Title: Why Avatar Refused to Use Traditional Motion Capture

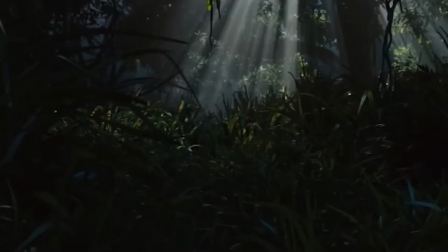12:19 Previously, directors had to choose between artistic control with practical effects or visual spectacle with CGI.
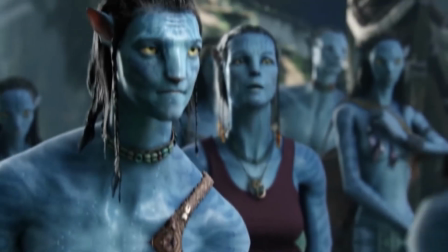12:26 With the virtual camera, they could finally achieve both. The sense of artistic freedom was palpable.
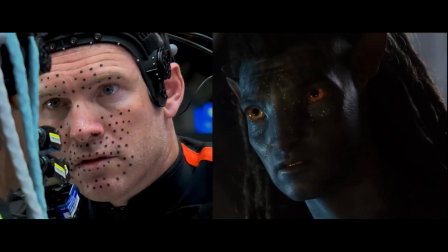12:33 Directors could finally see their vision come to life without months-long delays.
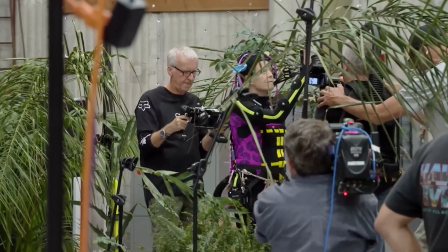12:37 They could experiment with camera angles and movements long after the actors had gone home, exploring endless possibilities that had once been out of reach. But Cameron wasn't done yet. The virtual camera had pushed boundaries, but one realm remained untamed. Water. How do you capture realistic motion and emotion in an environment that distorts everything?
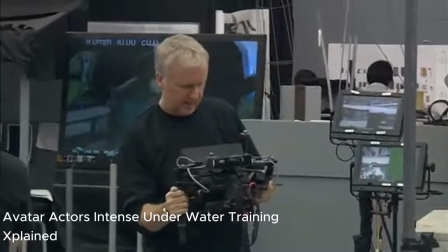12:58 The direct connection between director and actor faced its ultimate challenge when Cameron decided to literally submerge his technology underwater. What experts deemed impossible, performing motion capture in a medium that distorts light,
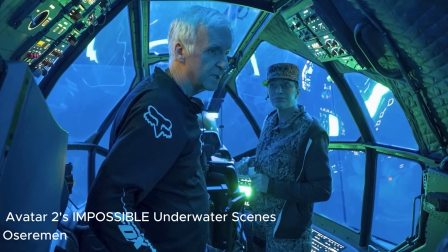13:12 where every air bubble could be a potential disaster, became Cameron's next obsession, a challenge that forced him to once again ask the impossible.
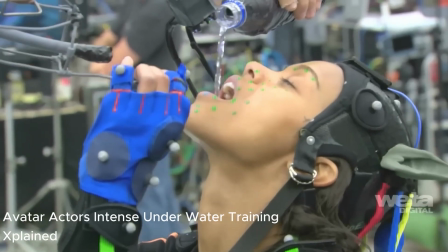13:21 How long can you hold your breath while acting? Capturing underwater performances meant taming an uncontrollable element.
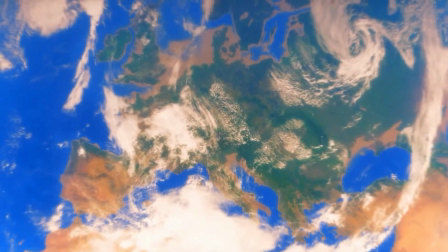13:27 Water, which covers more than 70% of our planet, systematically disrupts every digital recording technique.
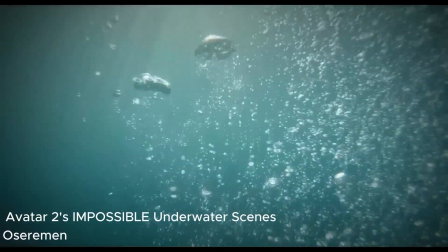13:34 It distorts light, creates unpredictable reflections, and even the tiniest air bubble could throw off the entire tracking system.
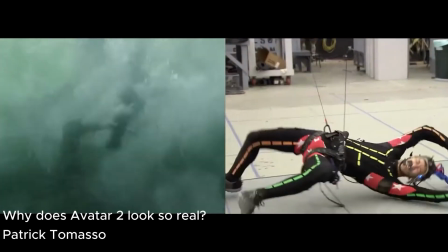13:41 If capturing motion on land was already a technological marvel, doing it underwater Water was like trying to trap lightning in a bottle.
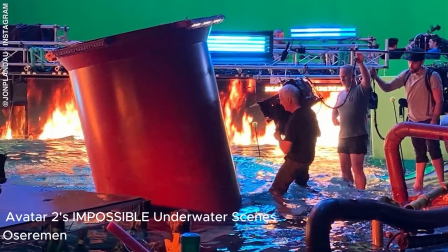13:47 Cameron built a massive water tank, holding nearly a million liters, where actors had to perform fully submerged.
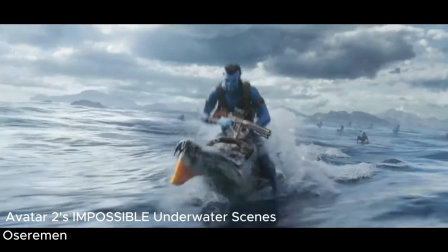13:54 No simulations, just real people fighting against their basic instincts.
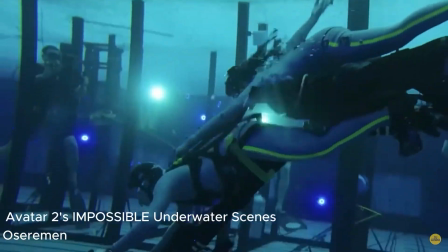13:59 Cameron wanted his actors to feel the underwater world rather than simply mimicking it.
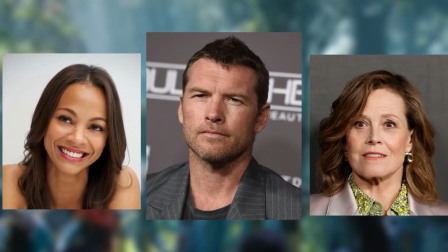14:04 That's why Zoe Saldana, Sam Worthington, Sigourney Weaver, and the rest of the cast had to act underwater for real.
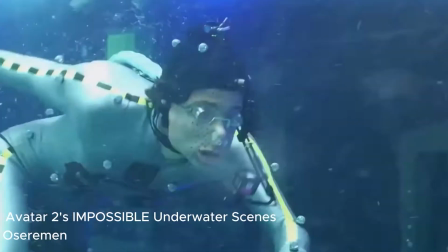14:11 This allowed them to experience the currents, adjust their movements to the water's resistance, and deliver performances that felt more natural.
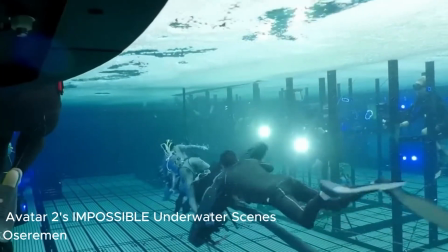14:19 The most astonishing aspect? The actors had to do this without oxygen tanks.
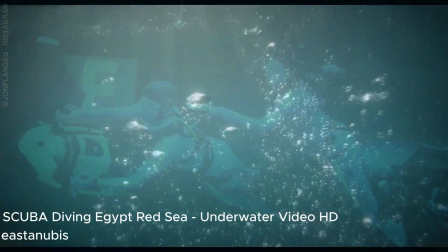14:24 Any air bubble would be detected by the tracking cameras as a false marker.
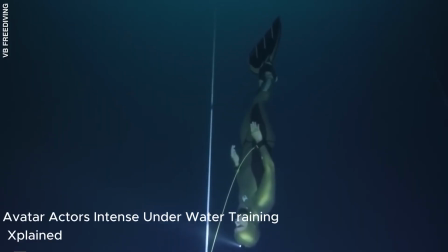14:29 Cameron's solution was free diving training, the art of staying underwater for extended periods without any breathing equipment.
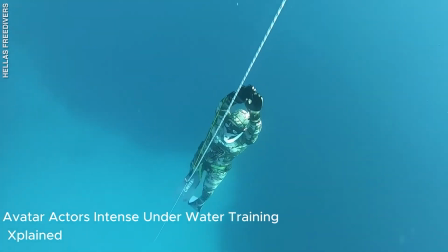14:36 The results were spectacular.
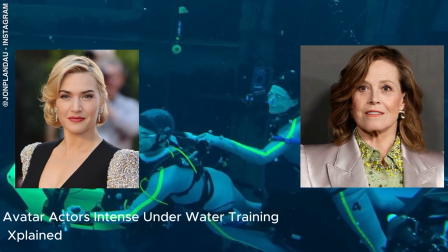14:38 Kate Winslet held her breath for more than seven minutes. while Sigourney Weaver, over 70 years old at the time, managed over six minutes.
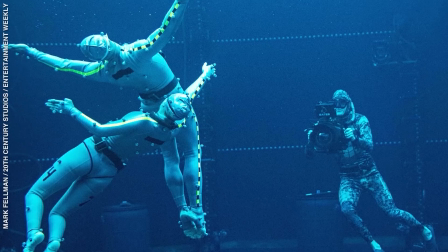14:46 These are feats that would be impossible for untrained individuals.
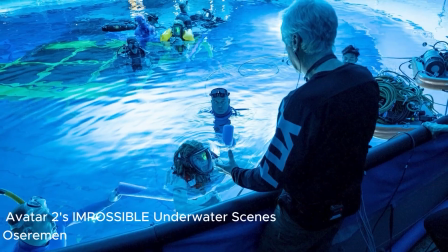14:50 Even more impressive was the fact that these actors weren't just holding their breath, they were simultaneously delivering complex emotional performances.
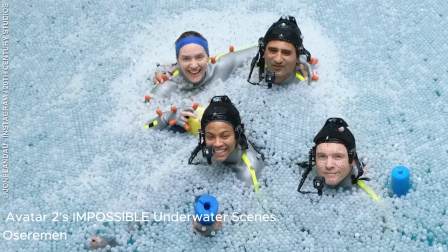14:58 To overcome the issue of surface reflections, the team covered the top of the tank with thousands of small white balls.
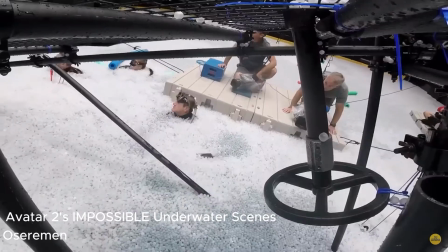15:05 This eliminated unwanted reflections while allowing the actors to swim through them whenever they needed air.
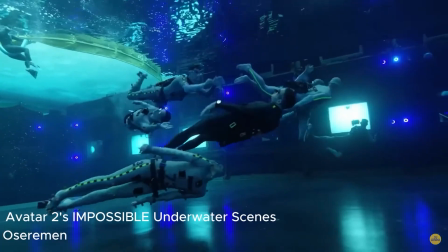15:10 The filming process combined two volumes, one underwater and one above, which seamlessly connected.
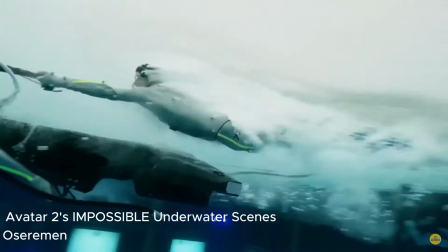15:17 This allowed for continuous scenes where characters could dive, swim,
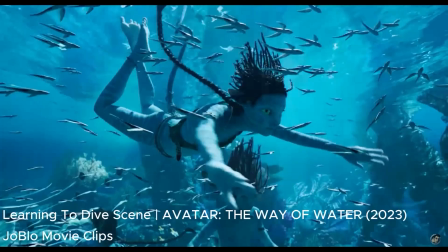15:21 and resurface without breaking the performance capture, a technical achievement that was previously unthinkable.
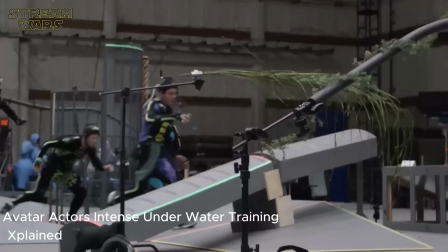15:27 The actors also underwent an intense training program, including parkour, to mimic the natural movements of aquatic creatures.
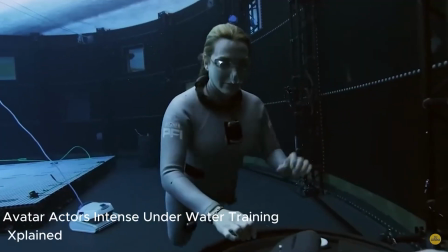15:34 They didn't just learn to hold their breath like underwater beings, they learned to move like them.
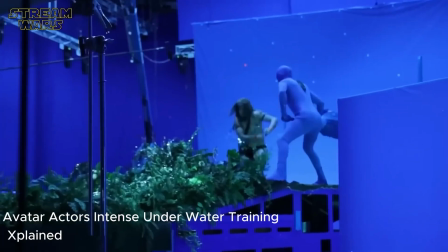15:39 The combination of free diving, physical training,
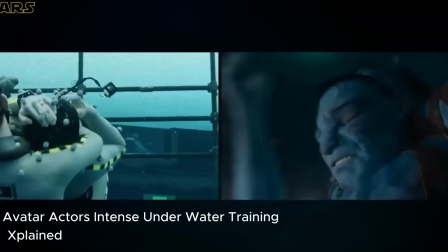15:42 and adapted motion capture technology resulted in digital characters that moved underwater with a fluidity that conventional CGI could never achieve.
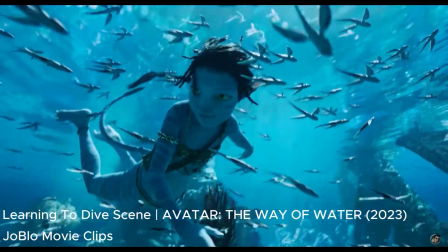15:51 In water, where light bends differently and the laws of movement change, actors had to express emotion while fighting their primal instinct to breathe.
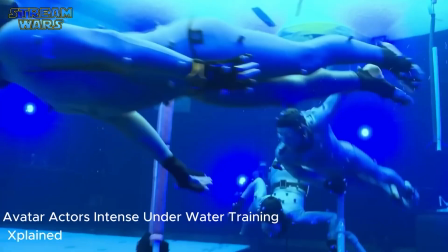16:00 Their bodies were under extreme physiological stress, yet they had to deliver nuanced emotional performances at the same time.
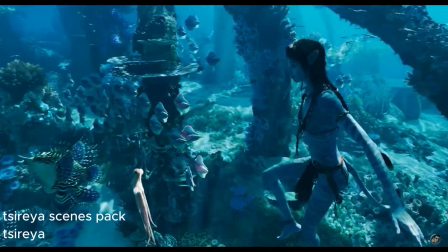16:06 The result was a visual experience fundamentally different from anything seen before.
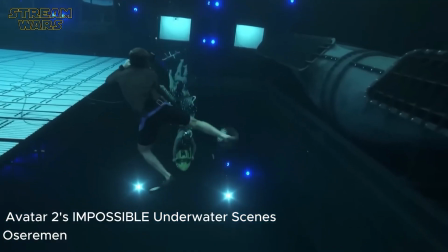16:12 By capturing real underwater motion instead of simulating it, the digital navi gained an unmatched authenticity.
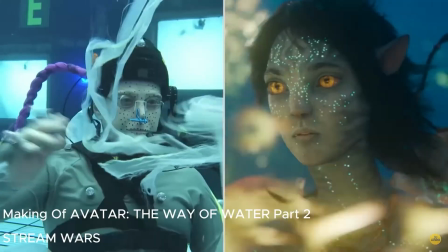16:18 The way their hair flowed with the current, the resistance of the water against their movements, and the natural adjustments humans make when submerged.